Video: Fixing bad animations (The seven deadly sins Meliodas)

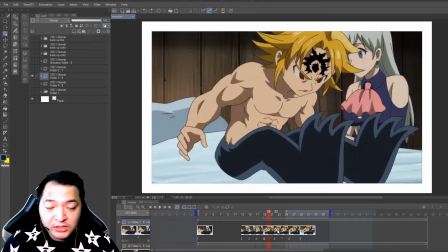2:54 and for five to nine it's just the hair and the
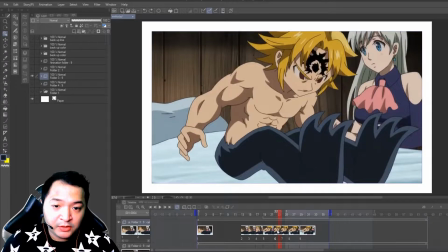3:00 body not moving just the hair moving down because of gravity so I think frame four
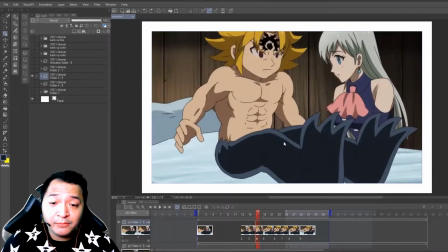3:05 should be a reference drawing but I'll make it a key drawing as well so it
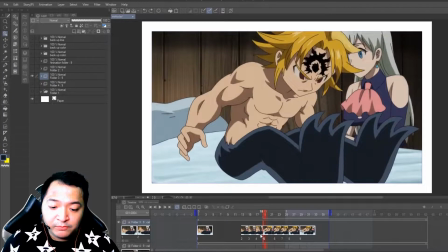3:10 from four it immediately pops back to five and the hair goes
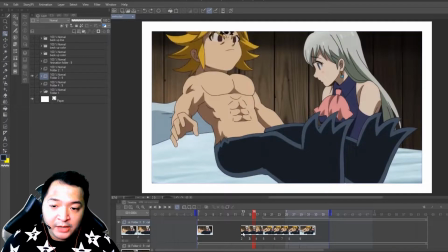3:16 down so i'll make this two ibis make these two frames
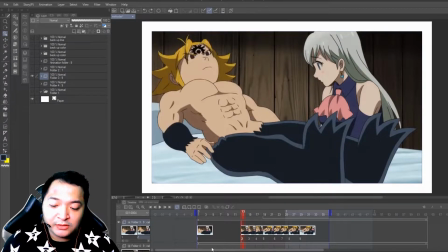3:22 ibis and actually remove this armband it's the only frame in this shot which
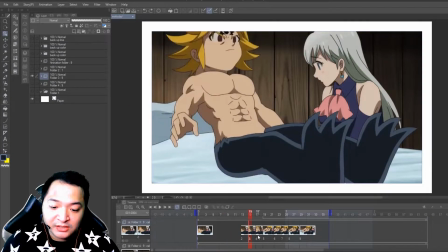3:28 meliodas has an armband the rest it doesn't see so i'm
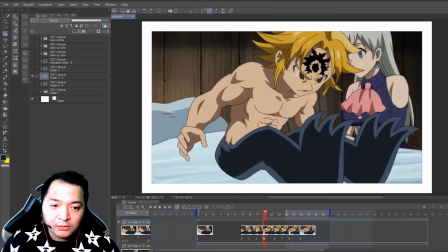3:35 just gonna redraw meliodas and work on the background so i'll just keep elizabeth in the background and not withdraw her we'll just focus on meliodas instead so i decided to
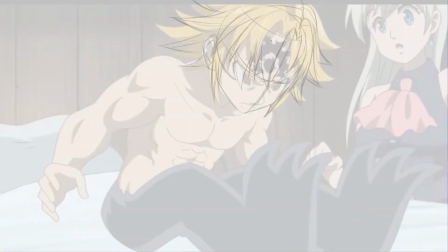3:47 make it a time lapse and just talk through it through my process on drawing meliodas so i sketched meliodas again and tried to fix its anatomy especially the hand because in the original the hand was awkwardly placed and i I decided
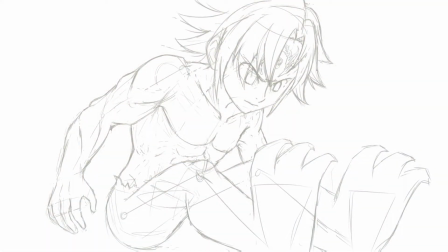4:03 not to stick with the original manga, I saw the manga, it was a bit more intense movement but I decided to not draw it like that and draw it in my own style and closer to the original animation as possible.
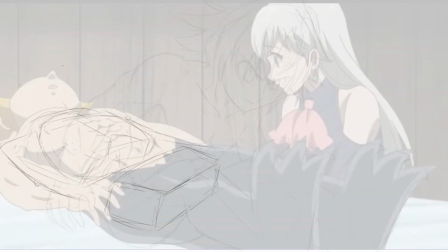4:20 this is the part of the animation i had a lot of trouble with because from the original it doesn't look quite organic and it's really hard to draw so
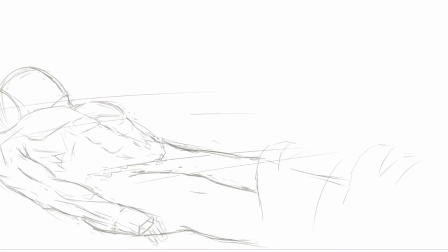4:29 i decided to draw meriadas on an angle so it's a lot easier for me but it proved quite a challenge because as you can see i did a lot of revision i mean a lot of revisions in me i didn't quite get the face right until this part so
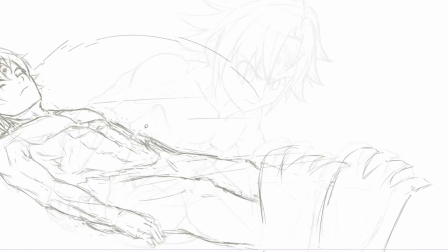4:46 i think i'm quite happy with this and i moved on to the frame 4. so for key drawing number 4 i made my liotas a little bit taller
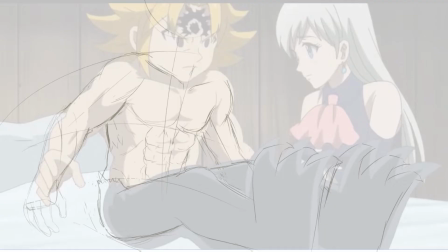4:54 and quite skinnier than the original because from the original it doesn't feel right
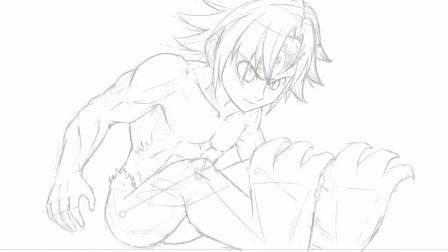5:00 he was short and he had no neck so i think i'm happy with this one and i'll move on to the cleanup. so for the cleanup i use black for the outline and details
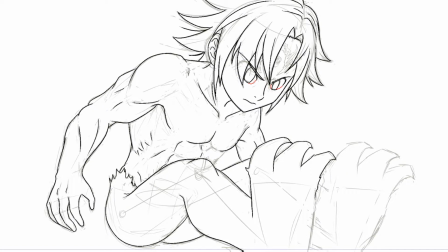5:11 and red for the highlights and blue for the shadows so I decided to go back and forth from the original and see where the shadows lay
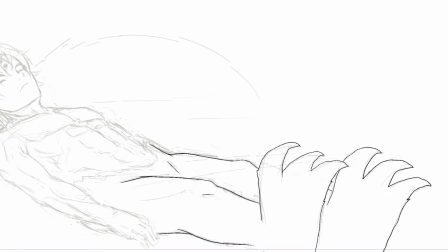5:20 and the lights are hitting him for key drawing number one I think I made the mistake of making Meliodas his eyes closed because from the previous scene his eyes were already open so I tried and fix it in post-production
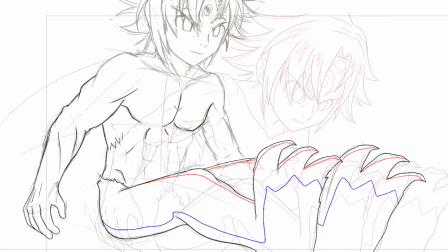5:33 so but I I didn't get the chance to record it because I already painted the drawings before I saw it and changed it. So for this one, I think after I'm done tweaking get frame 4 from minor details,
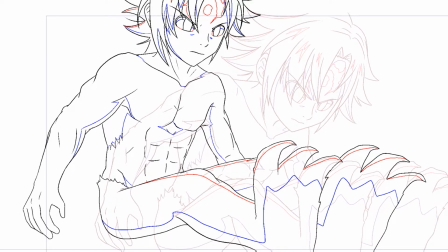5:49 I'll do an in-between for frame 2 and frame 3. To get frame 2, I eye bead frame 1 and frame 4,
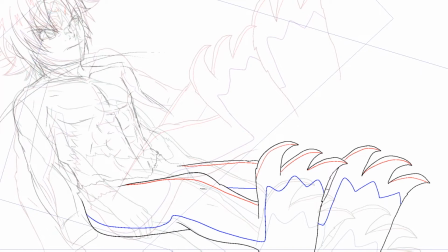5:57 so I did a rough sketch of the parts that cannot be directly eye bead when you move the canvas to middle. so here is me tweaking a bit of parts and after this one I'm going to in between frame 3 using
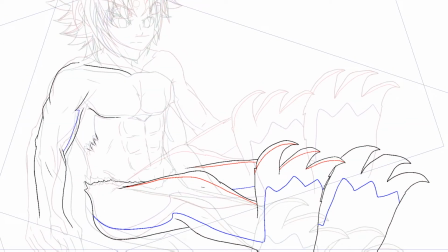6:13 frame 2 and frame 4 so it's a lot closer to the frame 4 key drawing
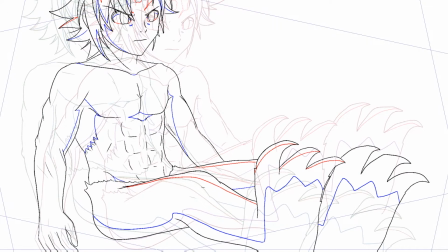6:21 sadly I didn't get a chance to show the in betweenness of hair but here's me painting
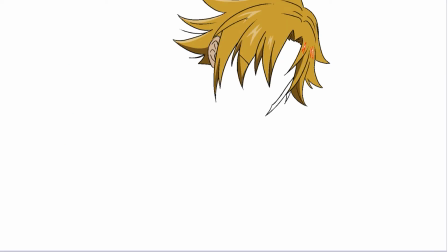6:26 the hair from the compound and the body for frame 9
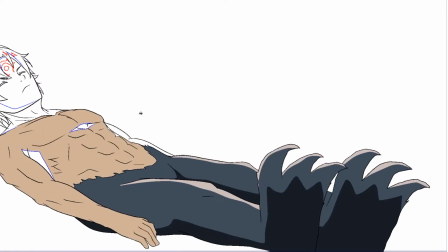6:32 and the rest so in painting is really easy you just make sure you don't miss any pixels
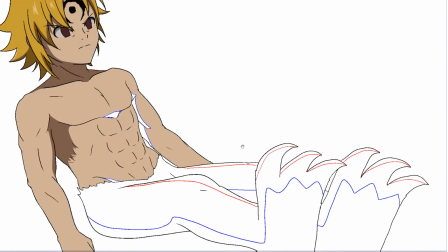6:39 right in between the lines so after this we'll see the final final animation side by side with
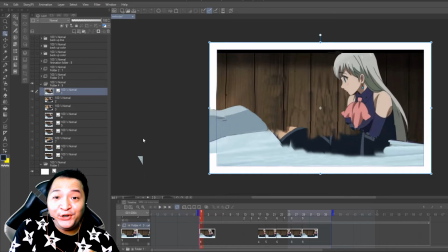6:46 the original so here it is wait before i play the original and the animation i made side by side here's what i did for the background and elizabeth so i didn't need to draw them So I badly photoshopped the background and removing Meliodas from it.